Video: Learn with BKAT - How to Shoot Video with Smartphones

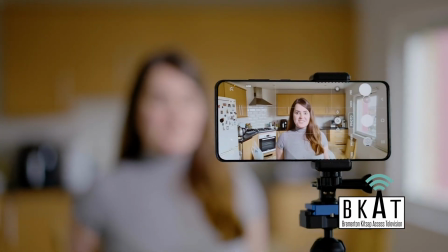We all have smartphones, and they are a wonderful tool for capturing video. At BKAT, there are many times we use smartphones to record footage.
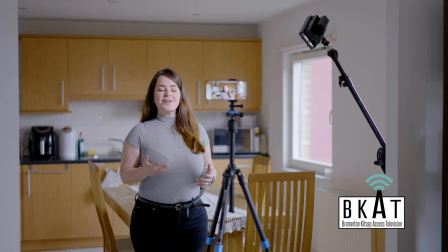This video is all about smartphone video capturing. This is a basics for beginners.
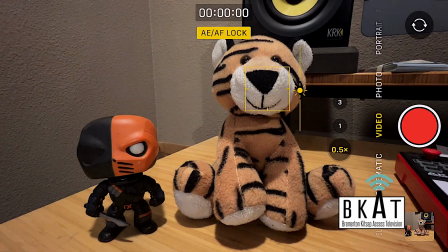How to set up the camera, how to know which lens to use, how to set focus and exposure, how to avoid shaky cam footage, and finally, how to capture quality audio.
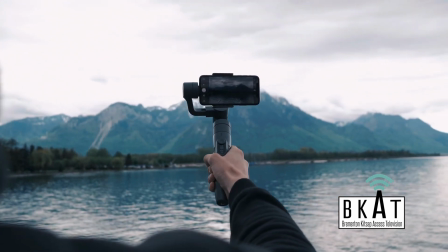Just some great tips to help you get the best video possible from your smartphone.
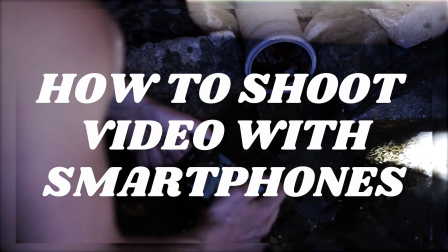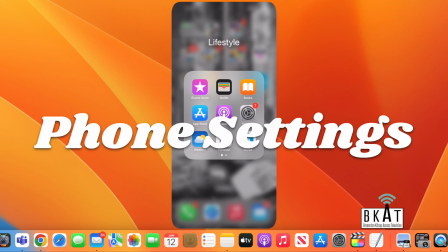Phone settings. I'm using an iPhone for this video, but the same settings should be available to you on your phone.
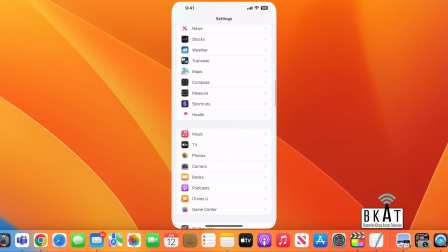I will navigate settings and scroll down to the camera icon. Click the icon and it will take you to the camera settings section. Let's start from the top. Formats. Inside the video capture option of the formats folder, make sure the Apple ProRes format is selected.
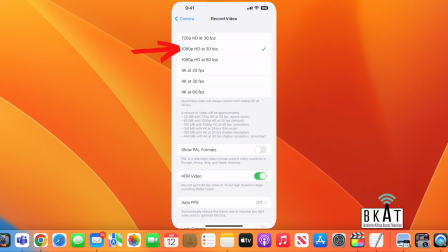Record video. Select 1080 HD at 30 frames per second. 30 frames per second is the standard for broadcast television in the US. In the record video folder, make sure the lock camera option is turned on.
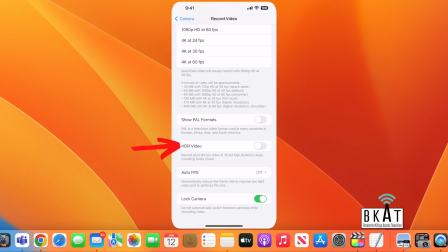If you have the HDR video option, disable it. This will help streamline our workflow when editing. Record stereo sound. Make sure this is enabled. Grid. You will find the grid option in the composition section.
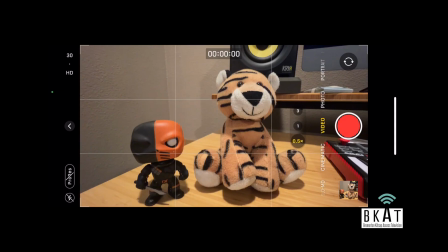This is optional to you, but I like having it on. It helps create a grid on screen and really helps when composing a shot.
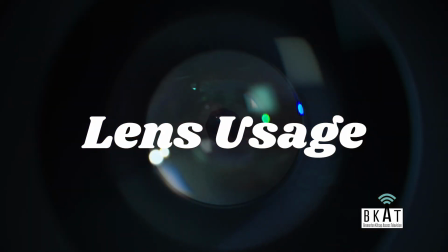Lens usage. If you have a smartphone with one lens, then you're ready to go.
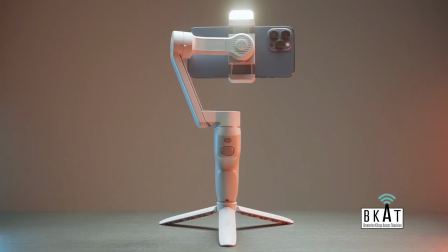But most phones come with at least 2 and some up to 5.
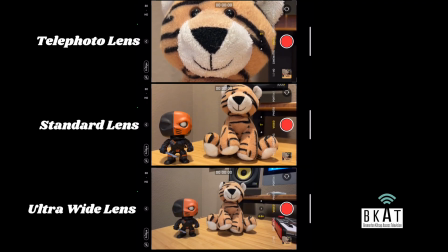Having multiple lenses will give your shooting possibilities more dimension and make your footage look more interesting.
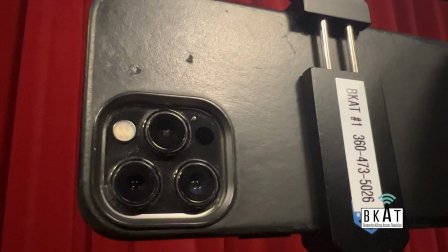My camera has 3 lenses: wide, standard, and telephoto.
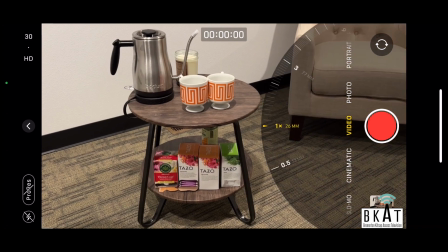Having these 3 lens options allows me to avoid pinch and digital zoom.
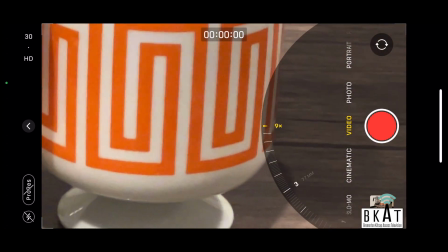The digital zoom gives most footage a distorted, pixelated look. It's not good.
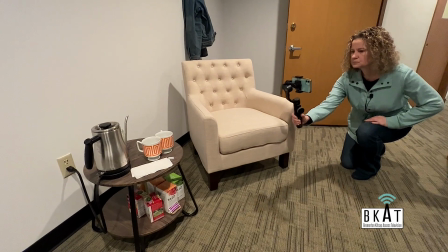Instead, choose the right lens for the situation, and if needed, move yourself physically.
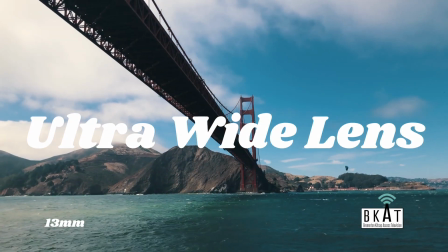Ultra wide lens. This is a really wide lens at 13mm focal length.
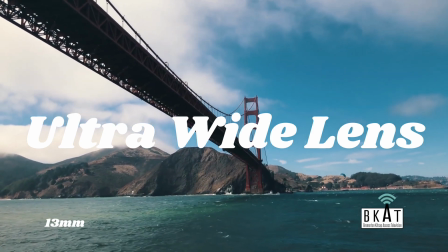It's great for capturing landscapes, revealing shots, or overall shots of locations.
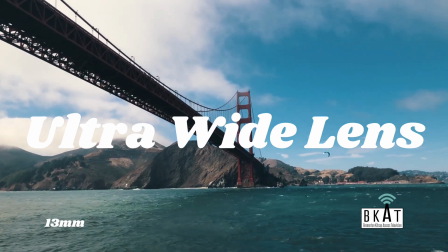Just consider that wide angle lenses do have some distortion around the edges of the footage.
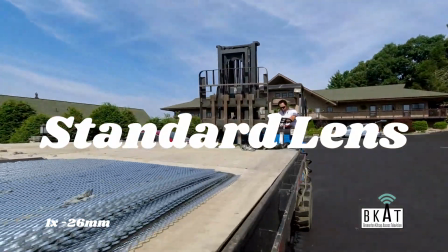Wide standard lens. This 1x lens has a 26mm focal length.
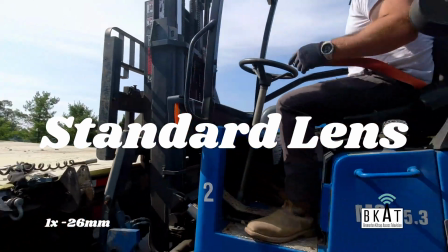This lens is the most commonly used lens and offers the best image quality of all 3 lenses.
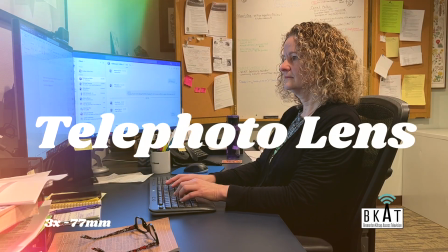Standard is great for middle range shots and for shooting people. Telephoto lens. This 3x lens has a 77mm focal length.
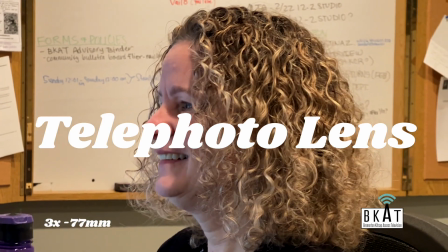Use this lens to capture an object up close. It also works great if you want the subject in focus with a nice blurry background.
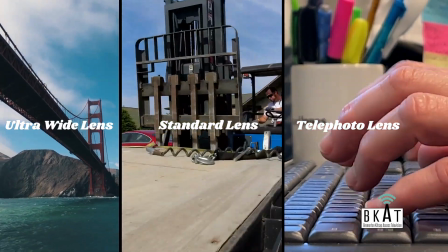Bottom line, using each lens when appropriate will give your footage diversity and help ensure the overall story you're telling will be interesting.
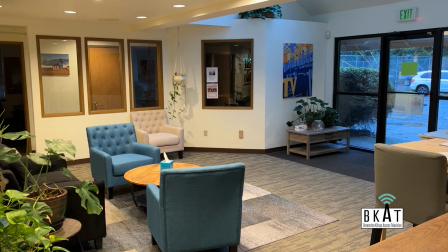Lock exposure and focus. You may notice when filming, the brightness levels in your video may change if you move from one area to the next.
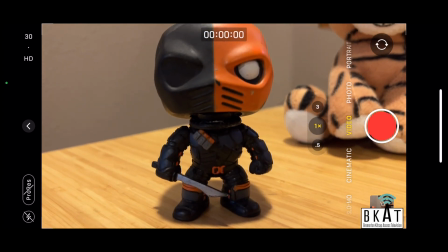You may also notice that if you're recording an object and slightly move to another object, you may find that the video will go in and out of focus rapidly.
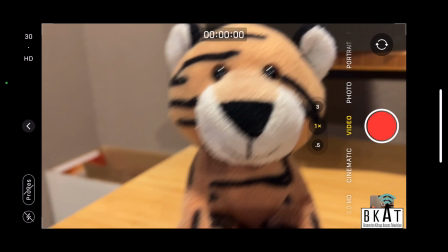This is because your camera is set to auto exposure and auto focus. Before you push the record button, please get in the habit of locking up these 2 things.
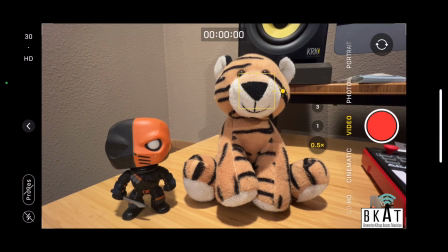Autofocus, auto exposure. To set focus and exposure on the subject you are filming, simply press your fingers over the subject you want in focus. Do this until the yellow box locks into your subject. A yellow indicator will appear displaying AEAF lock.
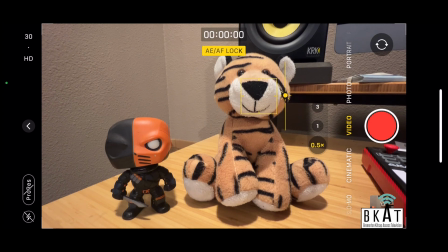Both your focus and exposure are now set. If you would like to further adjust your exposure, move the slider with the sun icon up and down until you are satisfied.
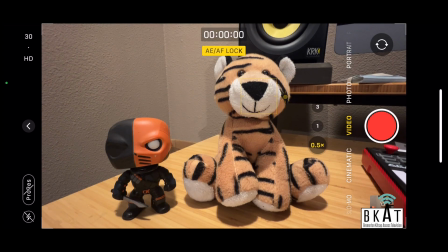After you lock focus, keep the distance between your phone and the subject consistent as you shoot your video.
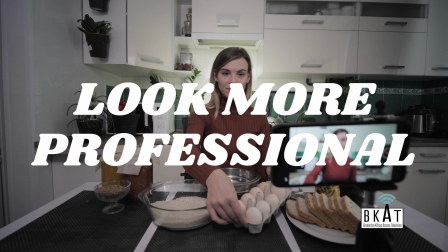Ways to make your footage look more professional. You are now ready to shoot. Here are some additional tips to ensure that your footage looks great.
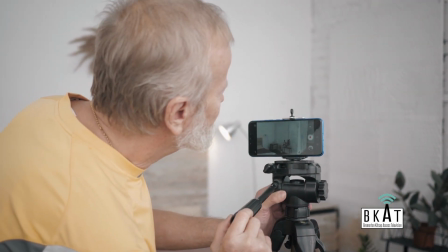Use a tripod. There are plenty of tripods for smartphones. Locking your camera in position will ensure level, stable footage.
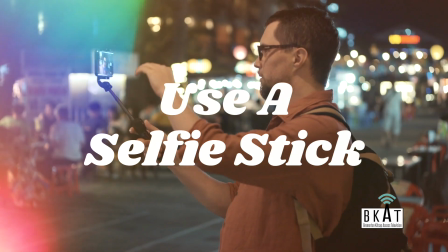Use a selfie stick.
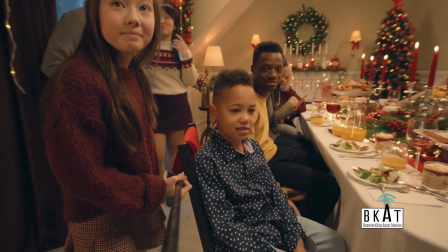If you need to film yourself or yourself with an additional person, a selfie stick will create some distance from the on-screen talent and the camera.
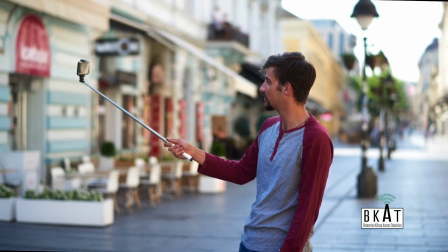A selfie stick will also help stabilize your footage.